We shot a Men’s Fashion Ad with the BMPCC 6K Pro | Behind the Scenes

And again, the goal was to get a bright look, just like in heat, but not an overexposed glossy HDR look.
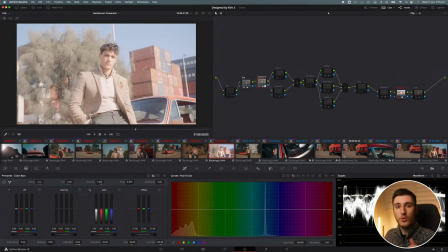(8:16)
So let's go and through and show how I kind of did that. So afterwards, I brought up exposure a lot just to get the most out of the shadows and everything,
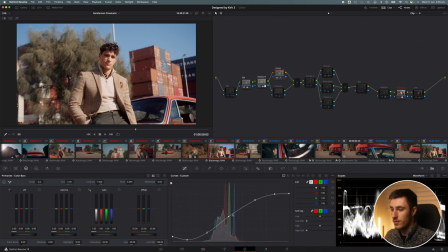(8:23)
but quickly bringing them back down with this cinematic kind of contrast S-curve, which is quite typical, really kind of exaggerating the blacks here. And you can probably hear my computer kicking up at the moment.
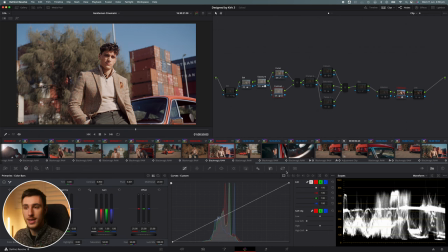(8:33)
I think the key with the bright, non-glossy HDR look that I was getting from my inspiration, which was the movie Heat and Reservoir Dogs,
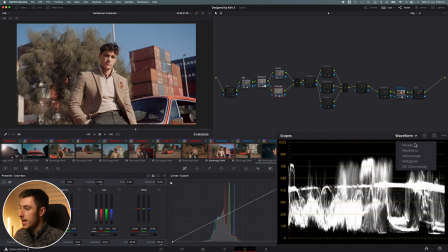(8:41)
was to make sure not to go over 900 in the scopes. but more particularly if I go in to the histogram just here I think this is really
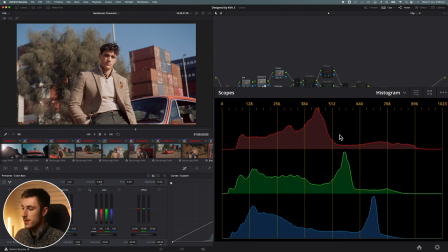(8:50)
important if you want to get that cinematic feel and just based off what I've experienced I keep the bulk of my data under 512 as you can see the greens and blues kind of a creep a little bit over here but particularly I wanted everything to be below 512 IRA that's just how I feel I could get that cinematic look so this is pretty looking good so far but I wanted to add a bit more character to it obviously film convert is doing a lot but I essentially added a little bit more orange and teal into the frame so if you can see the the
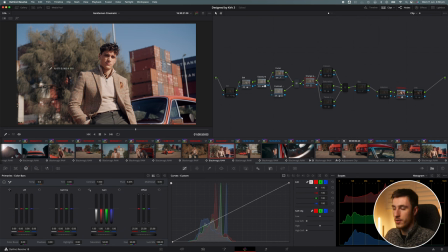(9:18)
highlights here the brighter parts of the image kind of get a little bit more of an orange look and then the darker parts down here get a bit more of a blue look that's quite simply done by going into the log wheel just here and adding a bit of blue or cyan into
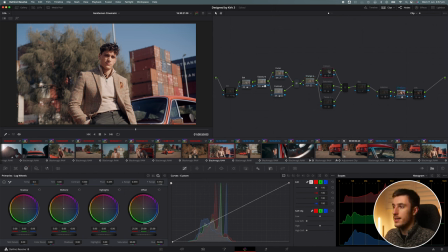(9:31)
the shadows and then some orange into the highlights moving forward for some colors I think this part here was mainly to do with the sky so I used the DCTL plugin to turn this into a bit more of an aqua of which I then added a little bit more saturation for and then
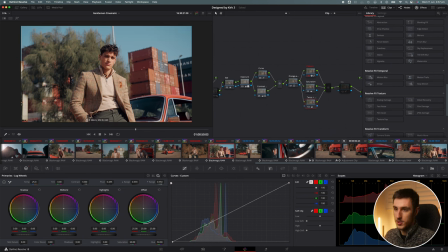(9:48)
ultimately added a little bit more of adjustment with temperature again these are very small adjustments so I wanted to bring the sky down just a little bit more in terms of saturation and as you can see it's a little bit less blue and if we scroll over here to the right one of
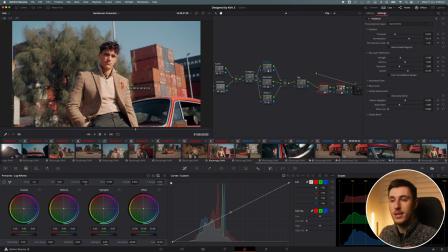(10:00)
the favorite my favorite parts of this whole process was adding a little bit of halation into the image so you can see if I zoom in
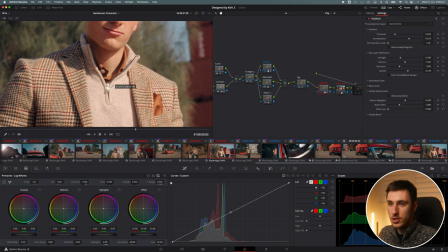(10:07)
onto his collar just here we have a little bit of orange glow which is very very reminiscent of film and this is just a built-in effect that you can get in DaVinci Resolve and this is kind of the areas that I put it in again 0.202 0.614 if I drag up the halation everything gets really kind of crazy so I found a nice little middle ground there we can just slightly do it I think that's the important thing making slight adjustments to create your oval image that obviously
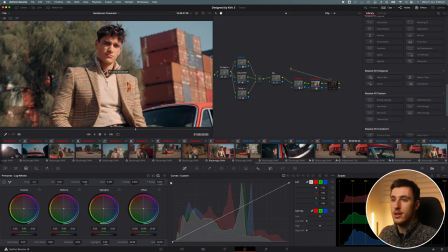(10:30)
goes into film convert and then I add a nice little vignette at the end which I just utilize
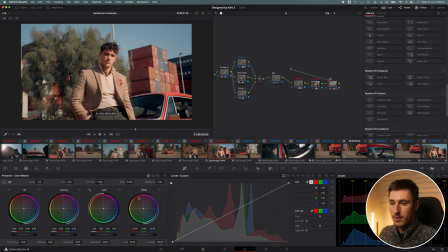(10:34)
using the global tab in the offset here in the primary wheels in order to get that nice cinematic look but who knows what you're talking about these days this might not be cinematic to you but I liked it it worked out pretty well and as you can see if you
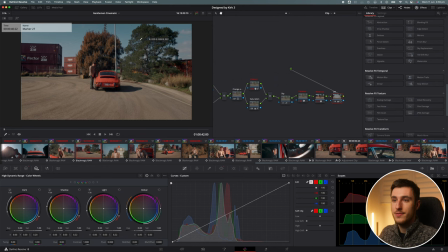(10:49)
go through most of these frames here including these kind of wider shots again the exact same process
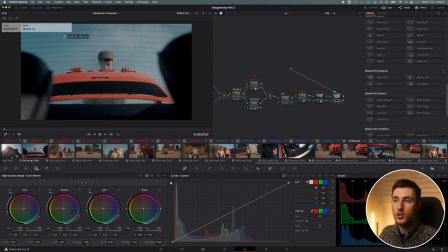(10:55)
very similar process here as well this is probably a little bit too more blue for my liking but I can just go into here and adjust it
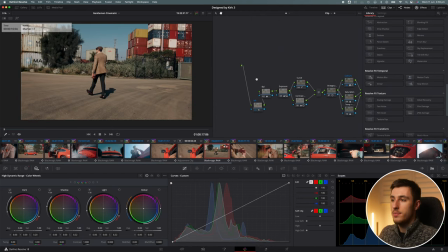(11:01)
that's why I like to label everything and I guess finally one last thing to know again with this frame a bit different one from what I was showing before is that I have some noise reduction added in on the first frame as well which I think is really important when I'm pushing a lot of colors
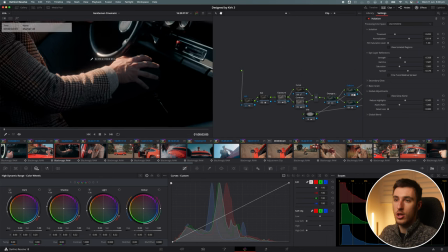(11:14)
especially with my Blackmagic camera most particularly with these shots I've got a lot of dark dark shadow areas here so if I undo
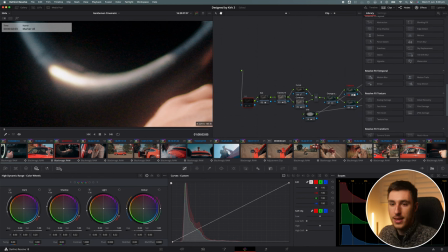(11:21)
the noise reduction on this one you can see there's a lot of green gunk in there and again I keep this at around about 7 and 10.3 for chroma but this kind of fluctuates a little bit around in some different regions but that's the cleanup that it does does an awesome awesome
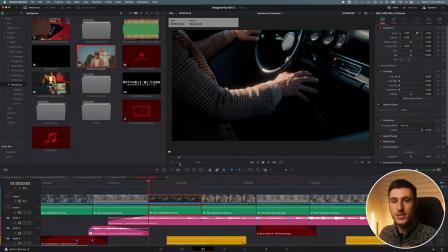(11:33)
job in terms of the timeline itself although this is not really a cinematography style thing but I guess I would show you just a little bit
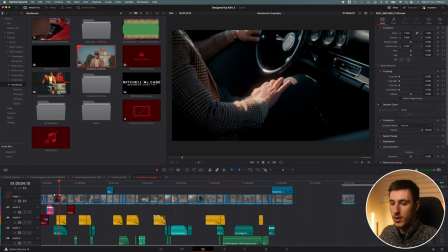(11:40)
of what this might look like I had the track running here in purple and a bunch of different sound effects and everything including some birds walking in the distance some construction noises and stuff because I didn't really film any audio at all on the set but just a little bit of texture into it I'm not a massive sound design artist I probably should get better at that but just add another layer into the film especially with closing doors and
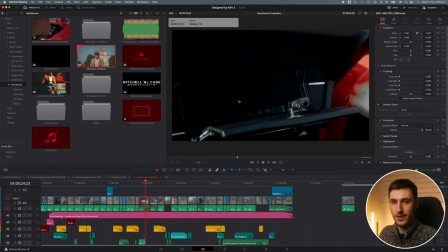(11:59)
like opening up this gun compartment and everything was pretty important. And that's it. I'll leave a link in the description below if you wanted to watch the full thing, but back to the other version of me looking at that camera. Thank you so much for watching. If you enjoyed my behind the scenes video, let me know in the comment section below. I'm looking forward to posting more of these for my other projects in the near future. Have a wonderful day.